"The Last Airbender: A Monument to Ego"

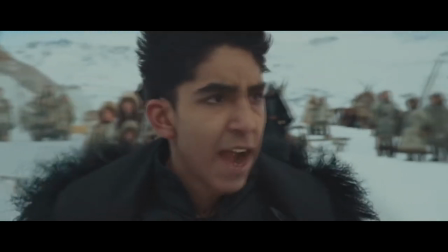He's clearly very driven by a desire to redeem himself in his father's eyes, whatever that takes.
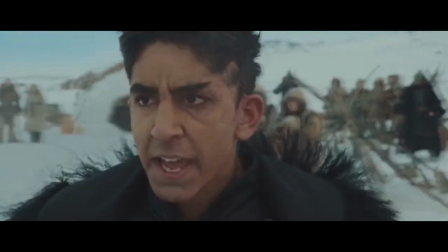He's a zealot, essentially.
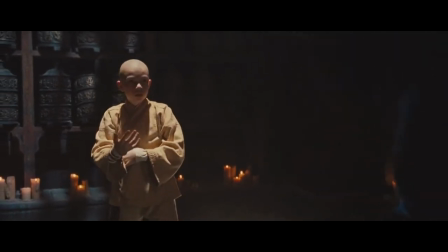Yet through the blue spirit, he seems like they're trying to set up for some kind of redemption arc if this were to actually have become a franchise.
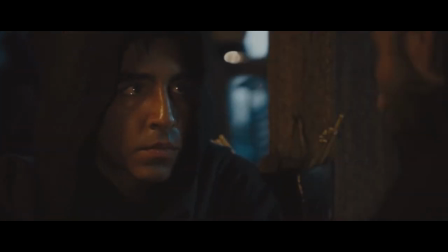He's very conflicted about his relationship to his father, as we learn through endless monologues.
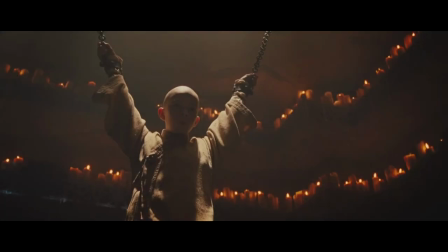With his infiltration of the firing cam, And we know that he's stealthy in stealth combat and willing to go against people who have exiled him to get what he wants. Funny enough, that actually does track with what we see in the series. Though I believe he is, in fact, highly interesting there.
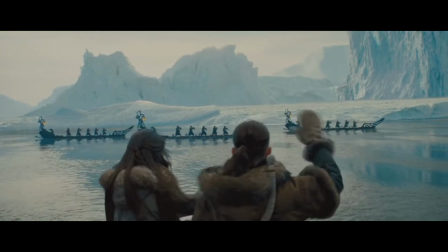Speaking of other characters, at the end of the movie, or actually in the middle of the movie, they go to the Northern Water Tribe and we meet Yue.
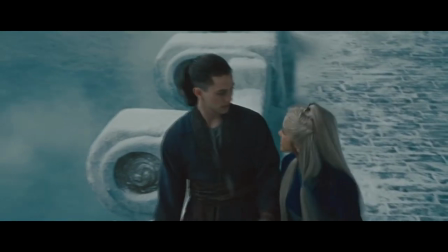What do you make of her role in the story? It's hard to have any sort of real emotional connection to a character energy so late in the story,
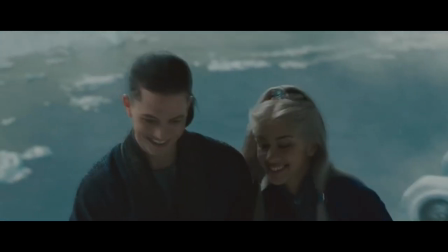when all she does is wander around the city and blurt with, um... Sokka? I mean, admittedly, it's a really big ask to connect with any single character in this film.
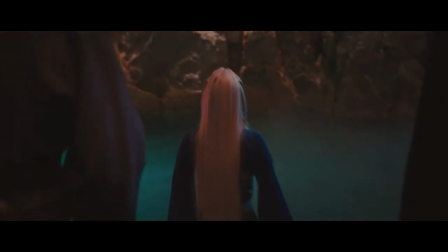Yui is revealed to be a sort of store-brand Princess Kaguya,
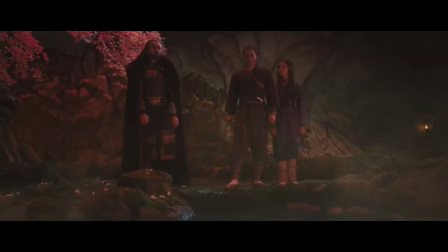this sacrificial lamb tied to the moon spirit who must give her life in order to restore balance after it has been killed. but,
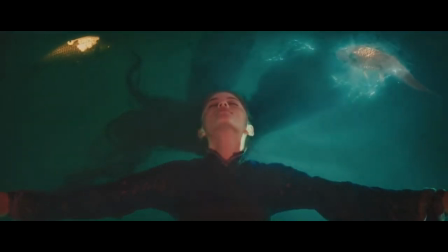I mean, okay, bye? My condolences to the family, but I've barely met her, much less formed any sort of emotional connection to her.
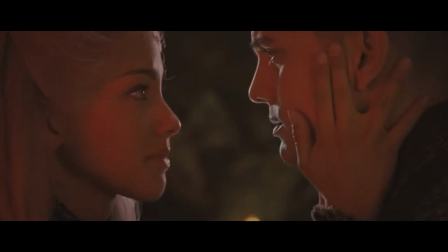It feels like the movie's trying to generate this pathos by banking on getting drama points with the audience by killing off the character.
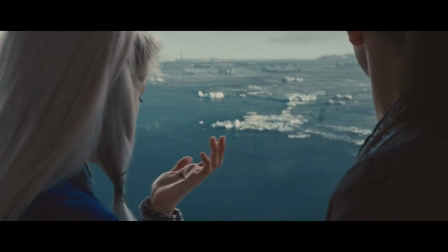Yeah, in the show, they did a lot more to build up her character and her relationship with the main trio.
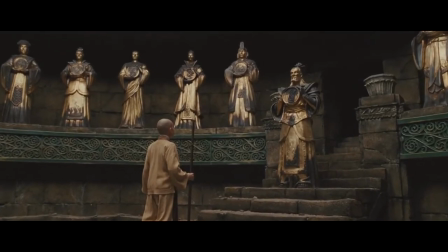Finally, I want to know your interpretation on this.
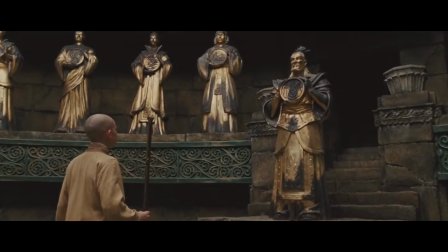What is the role of the Avatar in this world, as you understand it from the film? well i mean up front in the the title call that is
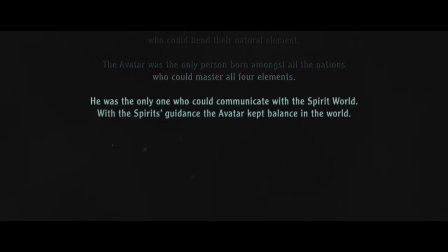both text on screen and read to me which is super handy it makes it fairly bland and literal the avatar is a mediator with the
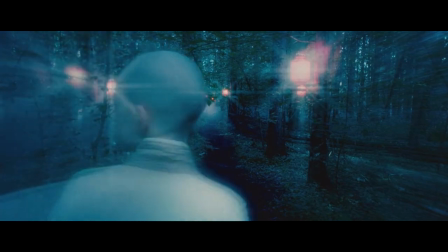spirit role whatever that means maintaining a sort of balance that apparently the fire nation don't want they also i guess have to be an airbender
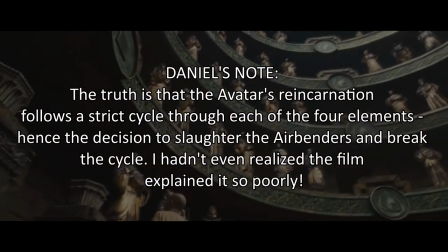that's alluded to a whole bunch of times but they never really go into that at any kind of detail like if they killed all the airbenders which they
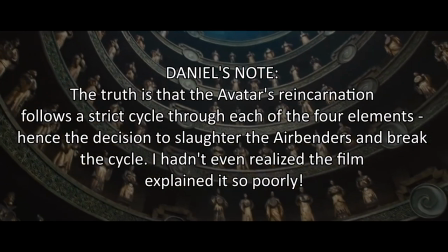did minus Aang couldn't in Avatar just pop up, you know, in a different tribe?
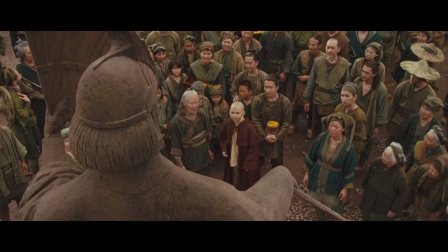But aside from being this kind of spiritual leader type figure,
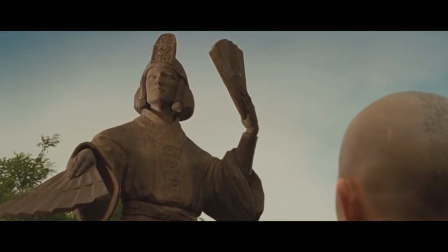the Avatar is also supposed to be an inspirational and fine voice for the people of the Avatar world, whatever it's called.
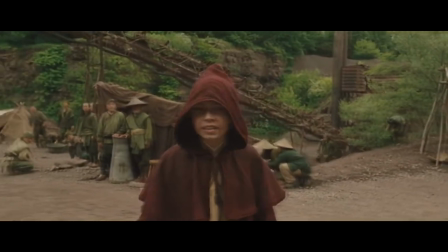Aang is frankly not that, as evidenced by a series of high school graduation speeches that he gives throughout the movie.
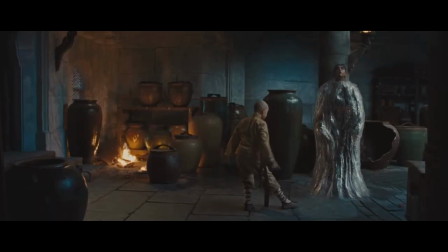Aang is also, if you'll excuse me, just super bratty.
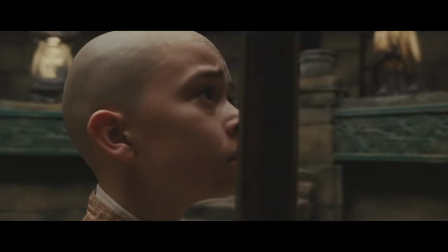Having this massive responsibility thrust on you and being told you can't have a family or anything like that is a huge change.
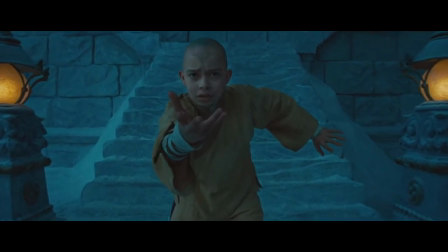It's completely understandable to have a strong reaction to that. But the whole time, I just really wanted to send Aang to detention or something. It's a shame because one of the biggest aspects of his character is the fact that he's so afraid of this new responsibility,
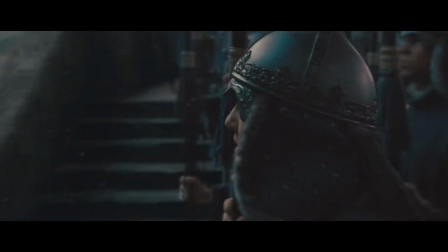especially at a time when that responsibility is needed more than ever. It just didn't read in this version. Well, Raynard, I did have more questions for you, but I can tell this movie is already making you suffer enough.
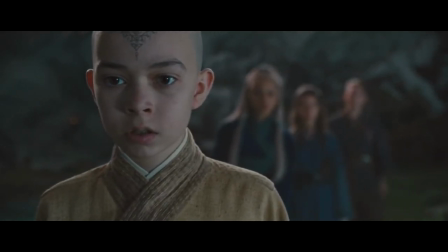I feel like you've helped me illustrate, though, that for fantasy movie, it just really sets up its fantastical world rather poorly. Thanks for joining me. I would say you're welcome, but I had to watch this movie. And for that, I owe you dearly. In the meantime, we can move on to... Film is a visual medium, and any movie worth its salt uses visual storytelling. What that means is using what's on the screen to communicate the emotional beats.
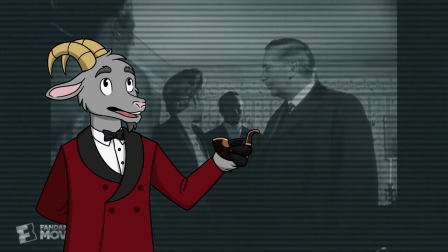Take this clip from Citizen Kane, I know it's so vanilla to use this as an example but please bear with me.
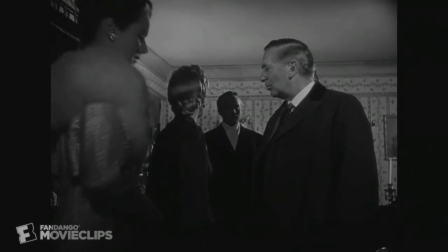Charles Kane is being blackmailed, he's in a relatively powerless position, and so he's smaller in the frame. He feels less powerful, and therefore we the audience perceive him as smaller and less powerful.